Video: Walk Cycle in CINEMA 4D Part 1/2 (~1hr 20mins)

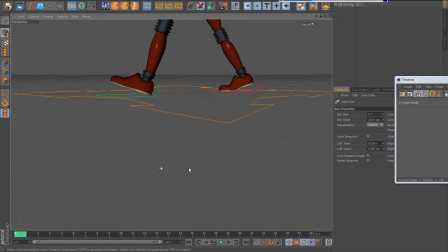61:50 If you notice, this is the thing that happens a lot with IK, and I'll be discussing this again when we look at animating the arms.
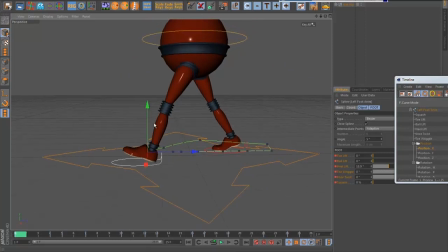61:56 Obviously, this guy doesn't have any arms, so we're going to be animating another character with arms. When I kind of... You'll see, you'll notice there as I pull the leg forward, it kind of snaps. The knee will kind of snap straight. What I do sometimes to fix that is actually use the scaling on the leg, or squash and stretch on the leg.
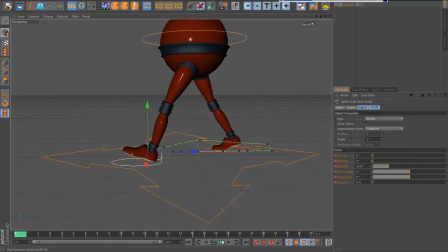62:14 You'll see there that it kind of... What gives a pop really is a sudden change from one pose to another. You can see there, it's kind of obvious on the... I'm going to play it, scrub it slowly so you can see with the screen capture.
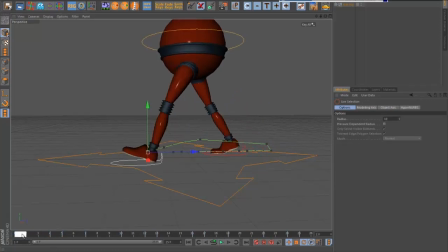62:30 But there's a really big change of pose there from that frame 1 to frame 2. And then it kind of, there's less of a change in frame 3. You can actually see this more by going to a side view.
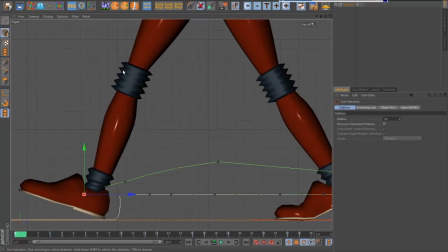62:42 If I just put a dot again, say, if I just do it, say, put a little mark here. You know, you can see this kind of, this is where the leg is, or the knee is, in this pose.
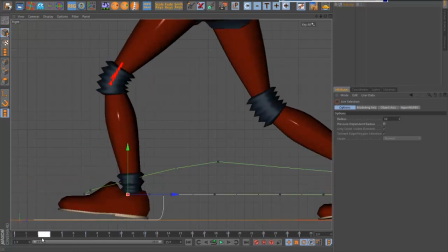62:55 And then frame 1, frame 2, it really jumps forward, and then frame 3, there's not such a big difference. So you kind of get this sudden pop and then less of a change, and then it kind of starts getting smooth again.
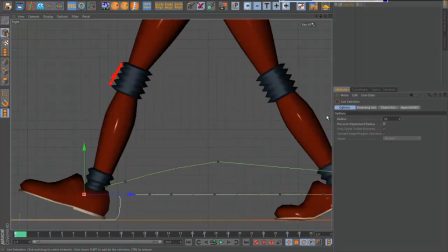63:07 So what I do to fix that is I actually use this attribute on the foot controller, this squash one. This is one I actually added. The original rig didn't have that. So I'm going to go back to auto key. And what I'm going to do is I'm going to leave my mark there.
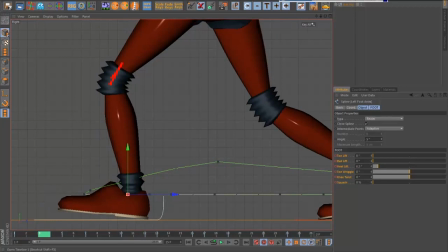63:19 I'm going to go to the frame 3, which I know this looks pretty good. I'm going to change my color so it's kind of obvious which one to switch. It should be obvious anyway, but just to give you an idea. So that's frame 3. And I'm going to keyframe this squash parameter there on 0.
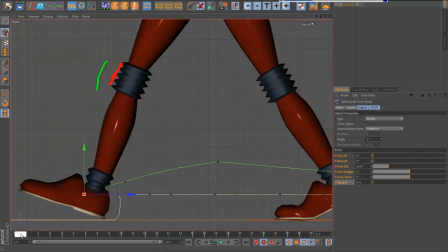63:34 I've keyframed it on 0 on frame 1.
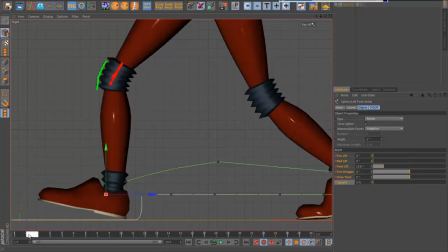63:36 And the problem is now, you see, if you can see quite clearly now, these kind of marks I'm making are showing me the spacing. And they're showing me that the spacing is really wide between these two keys. And then there's not much of a change. So it's kind of like, it's almost like it's hitting something solid here. It's like there's like a wall here. It's hitting that and stopping.
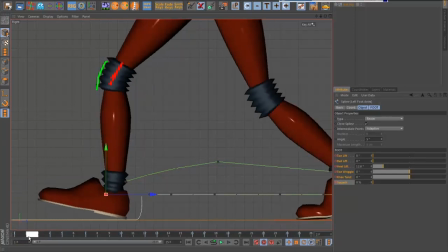63:55 So a way to fix that, there are different ways to fix it. But what I'm going to do is, actually one thing before I do this, I should actually flatten the foot down as well. That's one other thing that I often do in the polishing stage. I've got the down pose on frame 4, which is where the foot is flattened down.
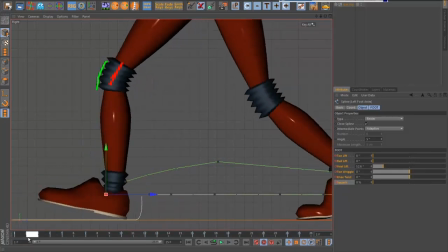64:11 But that's actually quite a long time to take to come down. You know, when there's gravity affecting us, our foot's actually going to flatten the ground probably quicker than that. So I'm going to actually have it flat on frame 3. So in frame 3 here, I'm going to flatten out the heel lift. And I just did that now so that if it did change the spacing, it actually hasn't really changed the spacing too much,
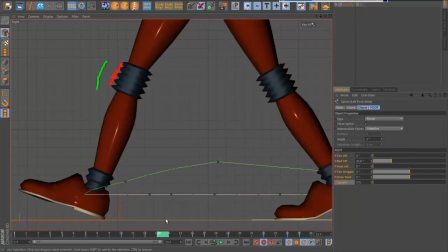64:31 but it's not a bad thing to do. I'll do the same thing on this foot as well. So frame 13 is contacting, and frame 15, I think it should be flat, so I'm going to select this one. There we go. We've got the same issue of popping there. So I'm going to fix the popping on this one.
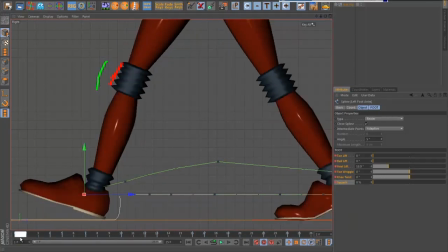64:47 So what I'm going to do is I'm just going to make sure that the spacing is more even. You can see now it's kind of like really wide gap and then not much of a change, a little bit of a change and then smoothing out of that. So it's really just frame two I want to fix. So what I'm going to do is I'm actually going to scale the leg on frame two.
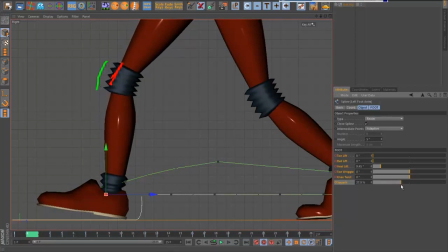65:02 I'm going to use a squat attribute to bring it back a little bit. So I'm kind of looking at this little, the little pointy bits. And now you can see that it's a much more smooth kind of transition.
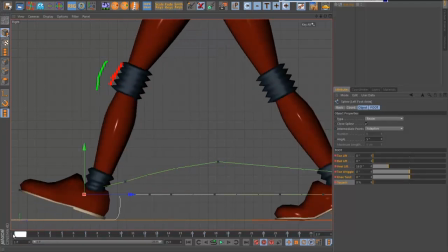65:14 So now I'm getting this pop. It's much less of a pop. The transition is kind of even.
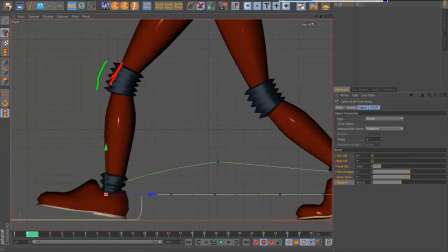65:21 So I got this, if I draw another line, I'll pick another color here. And I've got this sort of mark here. So this is a lot smoother. I've got like that.
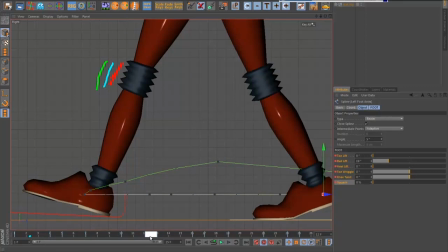65:33 I'm going to do the same on the other foot. So I've got the knee, or the knee is straight here on frame 13. Actually, looking at this one, I'm going to pull that up a little bit so that it's not locking out quite so much.
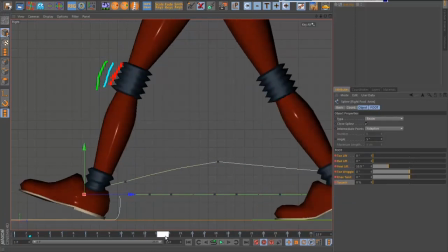65:48 Something like that. You can see a huge change there between these two keys. So again, I'm going to put a key on frame 15 with this at 0.
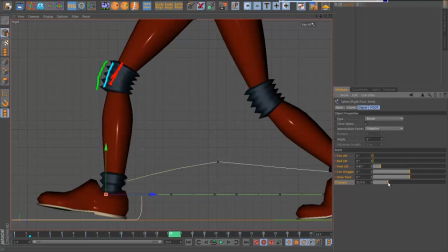65:55 Go back to frame 14 and then I'm going to scale it a little bit so it's back to that.